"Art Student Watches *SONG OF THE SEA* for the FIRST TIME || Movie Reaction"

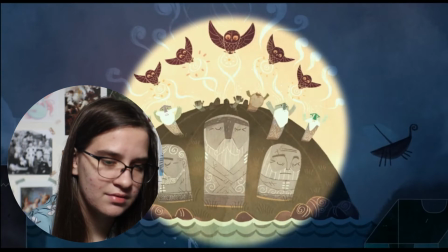4:03 will find them and take their feelings and turn them to stone i love how the cliffs are just like completely like
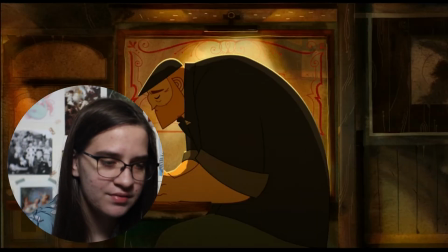4:10 vertical lines like that and his shape too look at that following it
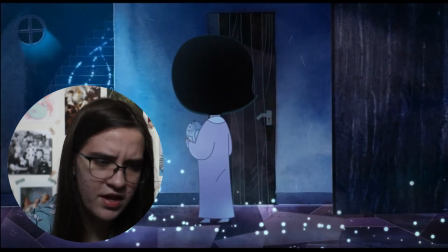4:16 oh what the heck is going on with the perspective though okay listen while i appreciate how flat the
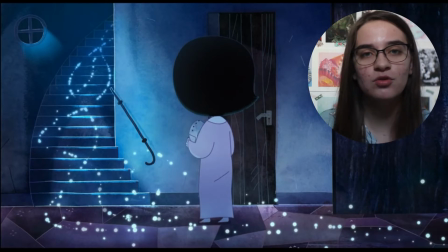4:25 perspective is because it does lead to that more like storybook feeling because this is very much like a
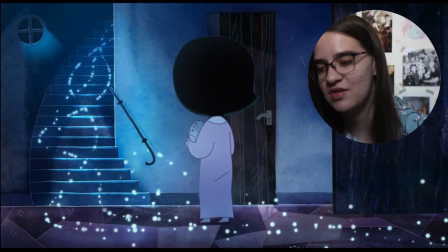4:30 like a children's book kind of art style this can kind of be an example of its downfall because i mean she looks huge in comparison to the door and the like stairs because we don't really have like the actual
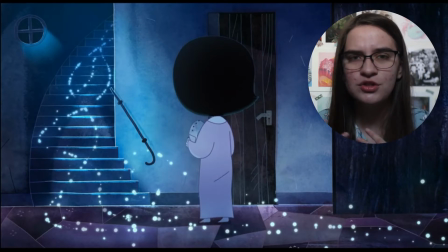4:43 perspective to kind of show how far away it is so it kind of is like a forced perspective kind of situation i think this would work i mean i feel like the camera is at like a lower angle just to keep with the kid because i mean she's a child so she has, like, a lower, you know, viewpoint.
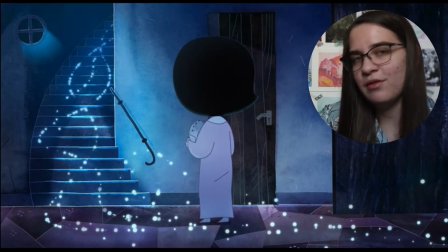4:59 I like the flat perspective, but sometimes it looks a little bit strange, so definitely something to work with.
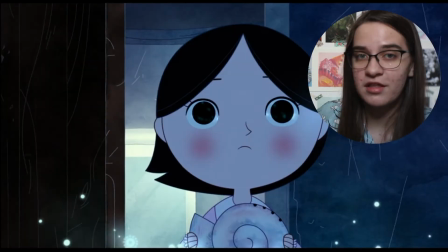5:06 It's not as easy as people might think just because of that, you know?
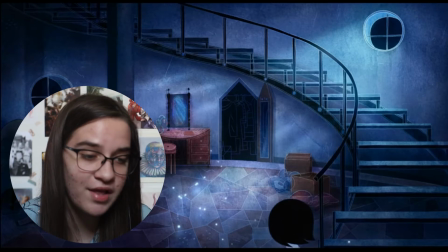5:12 I- look how cool it is in here, and I also like- by the way, I like- oh wait, let's actually pause this.
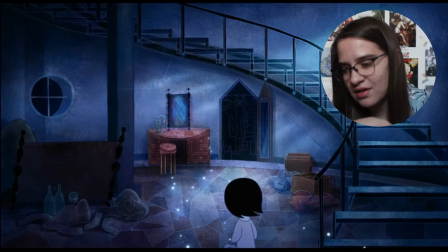5:17 This looks good. I don't- it's cool. Like, the brightest thing in the piece is the table and, like, the vanity, so I assume that's where we're going, right but um i don't know it's cool i like how the objects on the left are like dark with the light line work and then the cause the objects in the closet don't
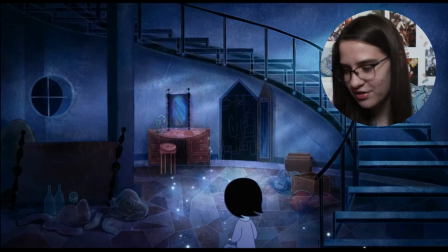5:35 even have color they're just line work so like they're more in the dark it looks cool and yep we went to the
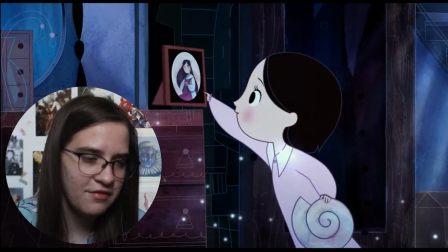5:41 vanity look at that oh i feel like i have to talk about the way the characters are illustrated
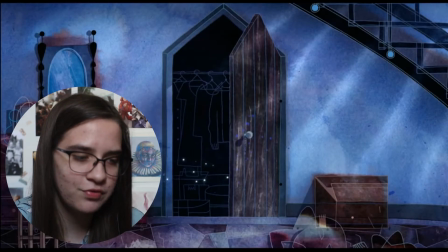5:48 because they use a lot of like curved line work which flows really nicely okay into the closet Ooh.
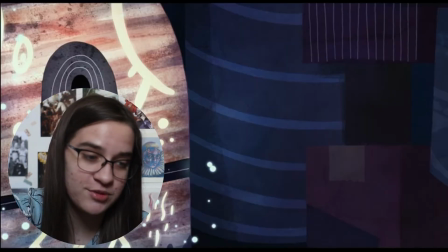5:55 Oh, that's a magic box. Oh, yeah.
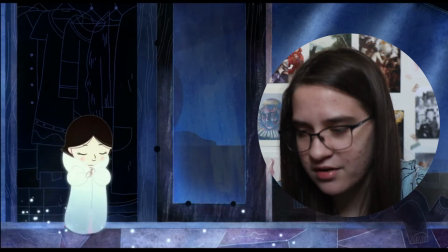6:00 Oh! Wow. I love how it's glowing as well. Look at that. I cannot get over how these rocks are illustrated, though. They look so good. I love how they're, like, layered on top of one another. That's why I got, like, a watercolor feel from them.
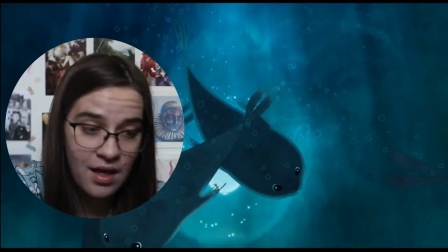6:13 Because that's what you're supposed to do with the watercolor. Oh! She's like a little white seal!
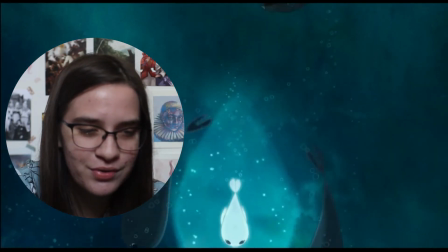6:19 That's so cute! Oh my goodness!
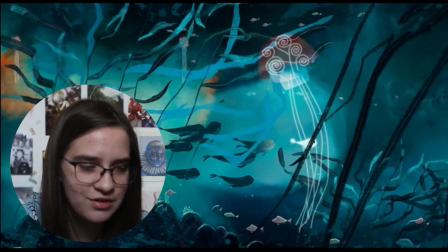6:24 oh my goodness the way that they're choosing to illustrate the ocean that looks so cool
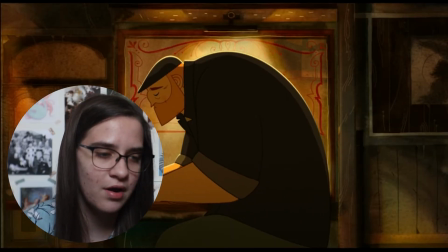6:30 what i love the cut to the warmer bar choosing a different color screen to illustrate the city downtown
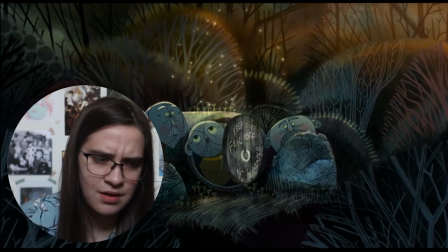6:37 what why are these old people hanging out in a hole in the ground what is that
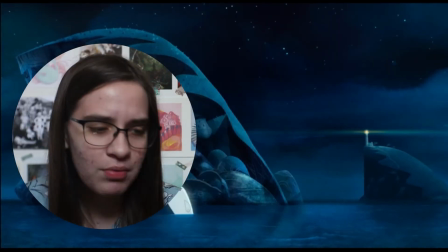6:48 what is that what was that what was that oh yeah oh
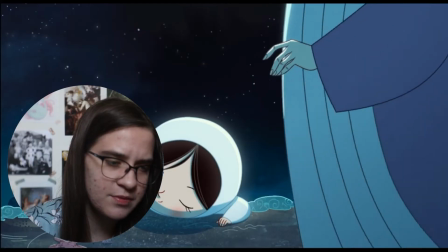6:54 muan energy was she not supposed to go out there though what the heck she's having the time of her life that looks
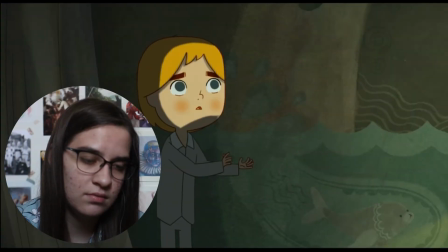7:01 sick she swam with a freaking whale oh what are you gonna do with it oh with the triangle rocks now we used to see all the circle rocks but now the triangle rocks that's cool that means something in shape language but But I'm too invested to figure it out.
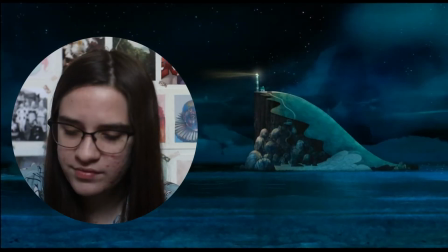7:18 Poor guy. Lost his wife. Now his daughter is showing seal tendencies.
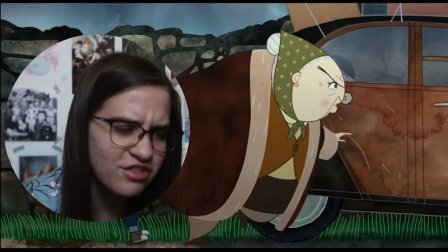7:29 They're leaving the dog?!
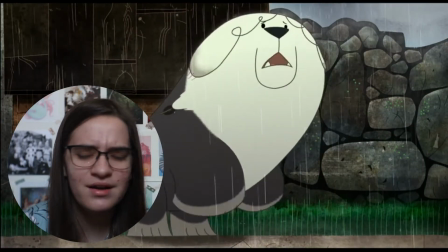7:34 No! And the dog too- oh! This is sad, what the heck? No! What?! No! Bro, you are a sheepdog. Your fur is going to get so soaked.
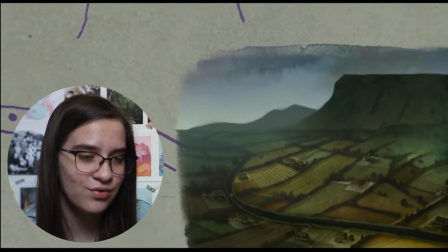7:53 Oh, he's making a map so that he could go back. Oh no. That looks stunning though.
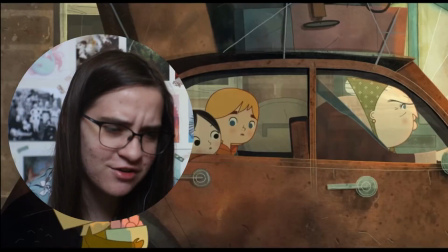8:01 Look how many kids there are. Oh wait, is it Halloween? Also, why is there fire in the street? Hold on, this is a lot of things to look at.
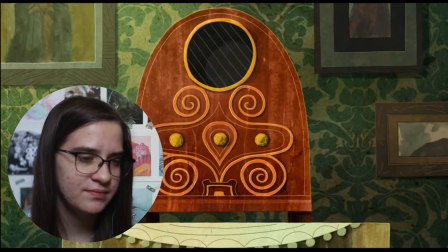8:07 Oh, I love that wallpaper though. And that old radio.
Hello?